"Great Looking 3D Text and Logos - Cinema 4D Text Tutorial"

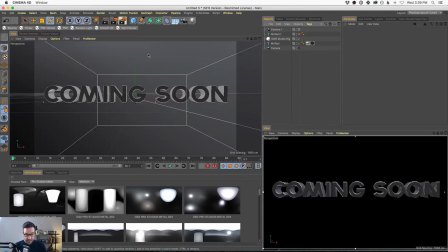(24:38)
By the way, many of you have asked about this layout, and if you're watching wondering about this layout and this updating preview, we have a tutorial on this at GrayscaleGorilla, and you can go find it, and you could download this layout, my specific physical layout here, and use exactly this.
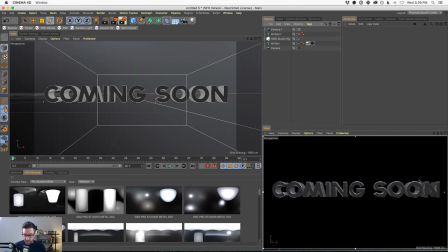(24:57)
So if you've been wondering about this, look up, I should know this offhand, but it's like viewport, physical render viewport, and you could download this and learn more about this. Okay, 35 millimeter camera. What's the problem here, Nick? The problem is this.
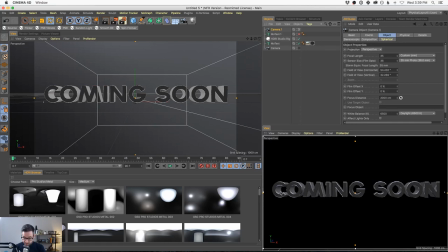(25:16)
See how the C is 3D and it is fighting with the shape of the C. I'm not sure if I'm saying that right, but the N has the same problem. The N, the 3D part of the N, the thick part, the extruded part,
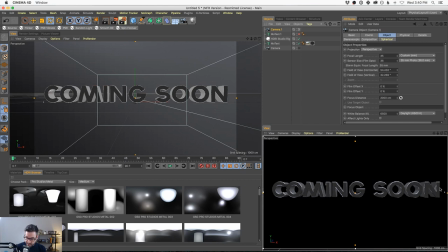(25:35)
is competing with the front part when we kind of look at this word and we try to read it quickly. Now, what does that mean? Well, it means that this could be hard to read, especially if things were a lot brighter.
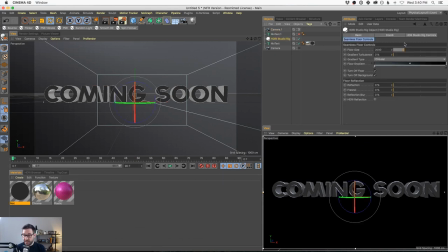(25:53)
Like if the HDR was, just for example, a little bit brighter.
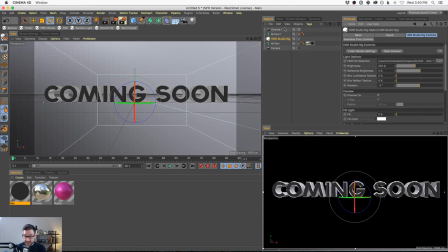(25:59)
This starts to get really tough, especially if we don't have that front part kind of separated out the way that we added that front piece. So you can see right here, this can get very, very funky, the way that the depth part of this word,
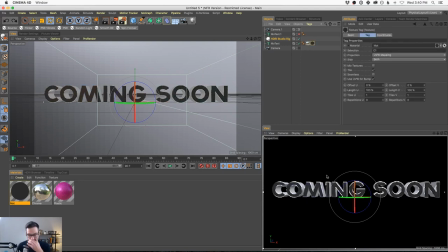(26:17)
it allows you to read this quickly.
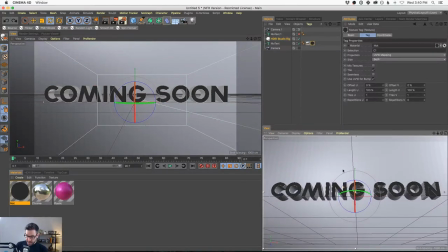(26:21)
Now, it sure looks cool, but this is the problem with 3D typography,
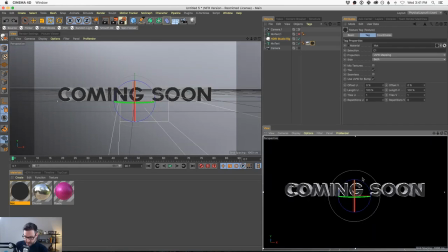(26:26)
is these type designers spent their life perfecting exactly where to put all these pixels on all of these typefaces, and here we go and start slapping bevels and 3D stuff on it. So what can you do to help this?
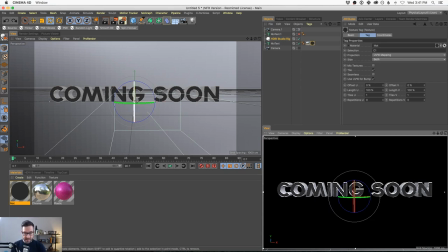(26:43)
Well, one thing you could do is use a more zoomed in lens. And this will just flatten out some of your 3D. It'll still make it feel 3D, but it will alleviate some of these issues on the side.
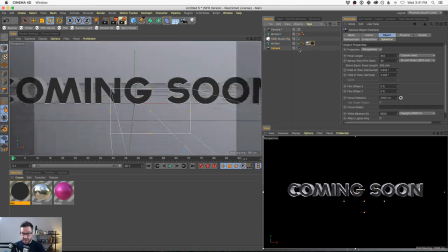(26:57)
So let's try to make another camera. Here's our other camera. In this camera, I'm gonna make it much further in.
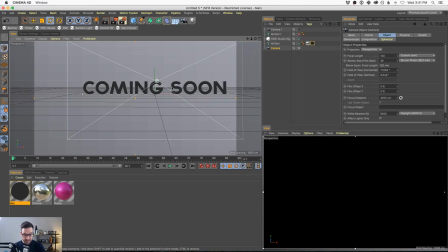(27:03)
I'm gonna go 120 millimeter lens, which is much more zoomed in. I'm gonna pull back on this type, and I'm gonna show it to you roughly in the same position.
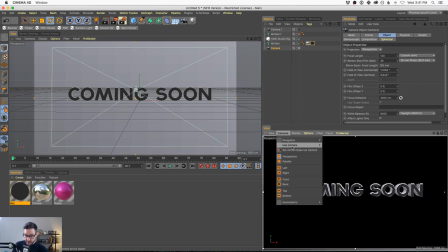(27:13)
Now ignore this one for, well, we could use this one. There's this camera and there's this camera. Okay, I want you to look at the C and the N here and here. And I want you to look at the difference between those two
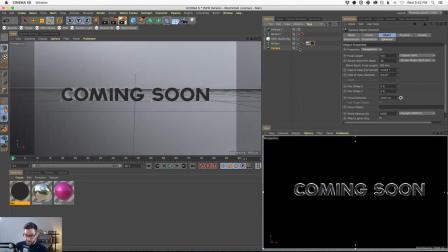(27:31)
and try to pick out what's happening. Oh, I picked the wrong camera. I gotta go here. Ready?
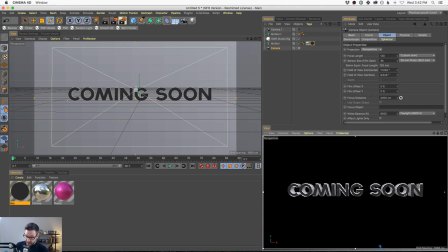(27:39)
See that? See how the M, the O, and the C, the outside letters have much more of that parallax, have much more depth to them at this camera than they do at this camera. And this is ultimately much more readable, okay?
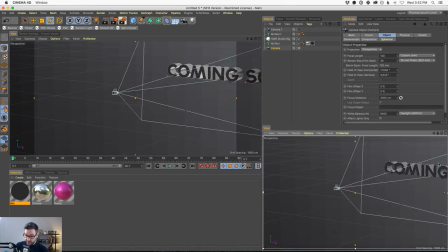(27:56)
Now, what's cool about this camera is we could still spin around it and see that there's plenty of 3D going on.
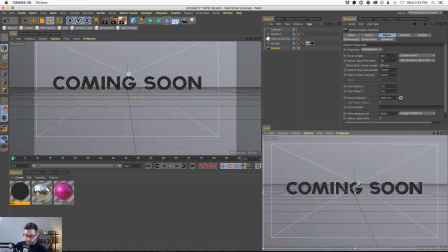(28:02)
We could spin around and do all this cool stuff. But when it comes to actually looking down the barrel here, really looking at the text, is it readable?
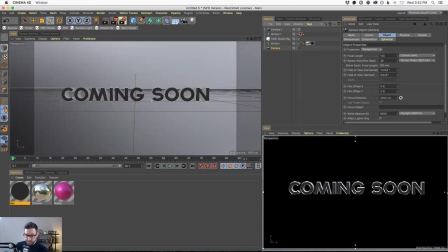(28:11)
Yes, much more readable with a zoomed in lens than not. So just another trick I want you to put in your toolkit.
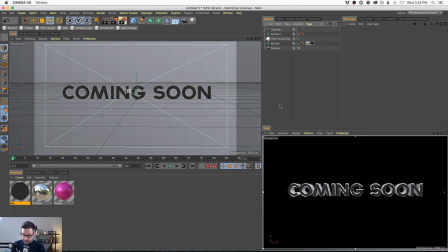(28:18)
If you're trying to make text more readable, maybe try zooming in a little bit more and moving your camera back. Because the ultimate like opposite version of this is to like show you, you know, fisheye, you know,
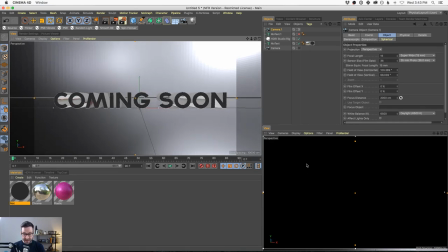(28:35)
15 millimeter lens. Look at all that type, right? Now that could be cool in motion to like really like feel like it's flinging by.
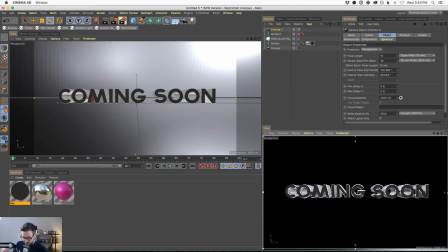(28:45)
But man, at the end of that, if you really want to have it sit here and be readable, it's going to be tough. Just another thing to put in your tool belt, keep it in mind.
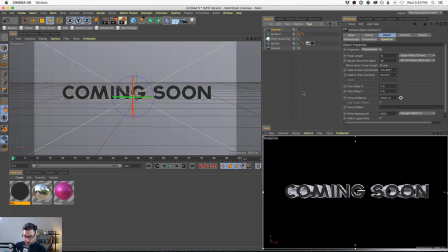(28:53)
Okay. Okay. So where do we go from here? What makes, let's talk about another way to handle type on a logo. I'm going to pull up, let's pull up this one.
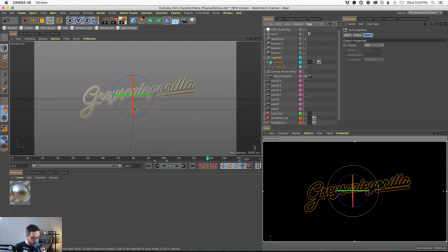(29:08)
So a lot of you ask about, excuse me, grab a little water.
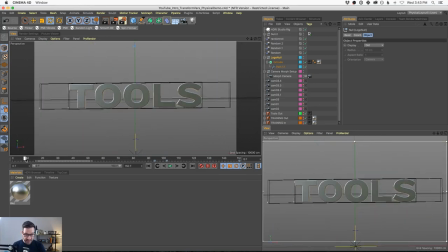(29:13)
A lot of you ask about our YouTube intro. So if you haven't seen our YouTube intro, it's on almost all of our YouTube tutorials.
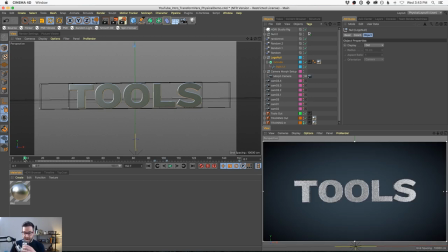(29:21)
We have this YouTube intro that Chad Ashley made. Expert, awesome, awesome intro.
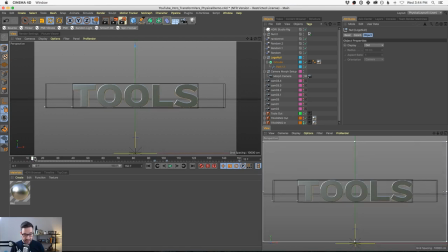(29:27)
So glad it's in front of our videos. Looks so dang good. Here's the scene file from it.
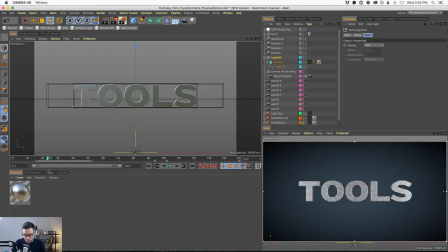(29:33)
And, it, you know, he ran into a lot of these similar things, and he's been doing this for years. He knows how to make type readable. And now he made this in Arnold. We're going to do this in physical render just because, you know, that's what I'm more comfortable with. But these apply no matter what renderer you're using.
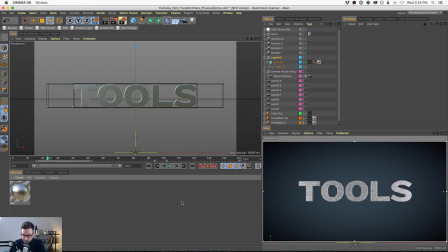(29:51)
He made a dark background, and he added this kind of metal texture to it.
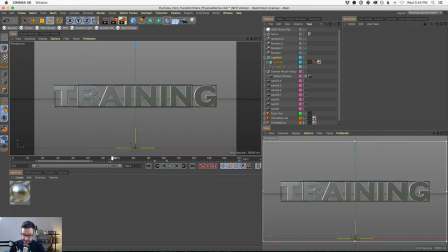(29:57)
And specifically, it has a lot of nice, you know, reflectivity to it. But when it settles down, when it really settles down to be a real word like training, there's not a ton of variation to it.
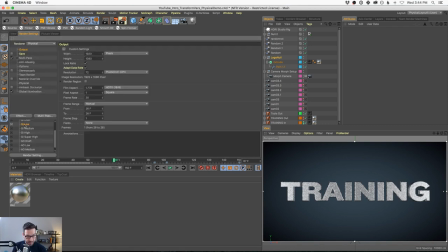(30:11)
There is enough variation to keep it interesting. I'm going to turn up our render settings just a bit so it'll smooth out the metal there.
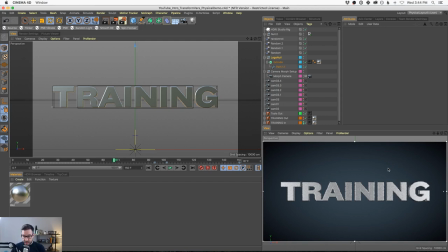(30:18)
And the thing I wanted to show you with this scene is that a lot of the things we talked about in that last video is true here. We have beveled edges that's catching a lot of nice reflection around the edges. We have a readable front-facing texture.
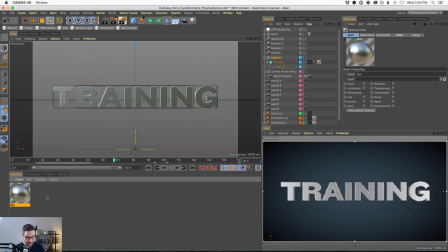(30:37)
Okay, now this could be very different if we turned down the reflectiveness of this layer. So in other words, we have some blurriness on our chrome. If I took that down, this is not very readable, right?
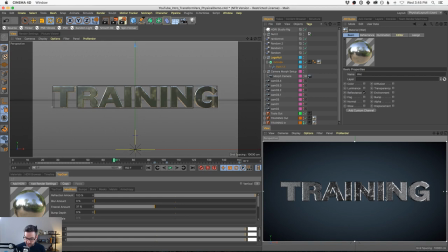(30:54)
Look at all the weird variations we have through this texture. But by turning up the blurriness on our main texture and letting this render, we're starting to get a little bit more uniform across the front, but still enough of a gradient to make it interesting,
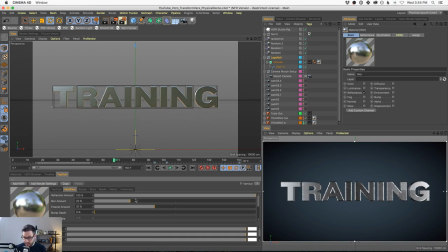(31:12)
okay? So I'm gonna just keep turning this up until it gets to a good point, and that's a little better, maybe even a little bit more. And I'm trying to fill in those center letters. There it is. You see the difference on that? It's very subtle. It's only a 2-5% difference between here,
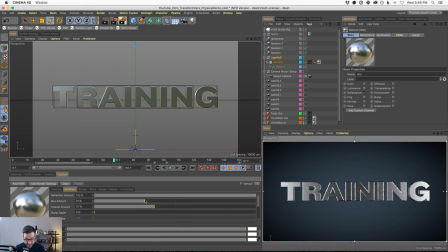(31:30)
where the A, the I, and the N kind of start disappearing, and here, where it starts to fill in. But you can see it's visually much darker here than here. This is definitely brighter than this. What I'm trying to stay away from is where it's all super uniform, because this starts to get boring.
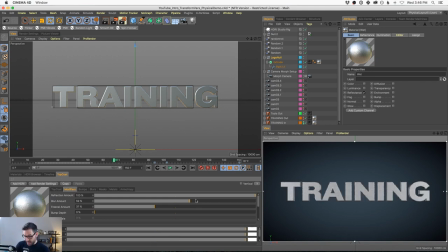(31:48)
Look at instantly, we're looking at this and going like less interesting, because differences and gradients and bevels and edges and all this bling, this is what makes it look good. To go back to the beginning of this video,
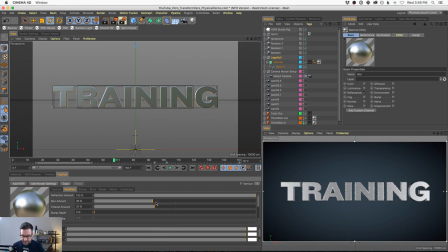(32:02)
talking about a car and how all those little edges and bevels make it look good and interesting, and the way that we light it shows off its curves, we want to do the same with type. And we also still need to keep it looking like type.
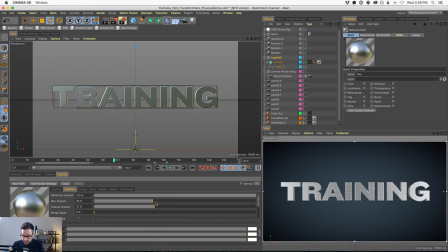(32:16)
Just like we need to make it look like a car, we need to make this look like type. So it all matters. So let's go back to right around where we were. I think that feels good. And again, look at the T and the G definitely have more depth than looking straight on, but it's not crazy.
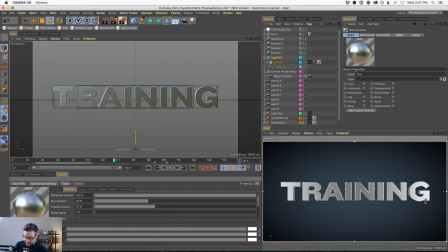(32:36)
It's not distracting. It shows that it's 3D without making it distracting.
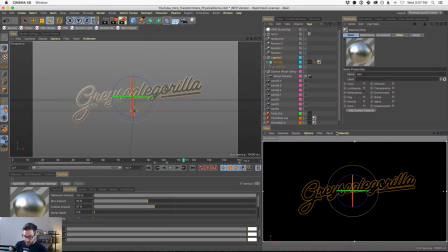(32:41)
And so now it explodes into our logo. And our logo does the same thing.
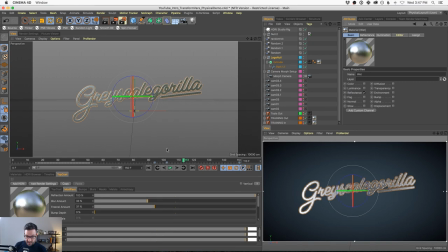(32:46)
And in fact, in the final version, it's got a bling that kind of blings across the front. And again, that's all, actually you can see it right there.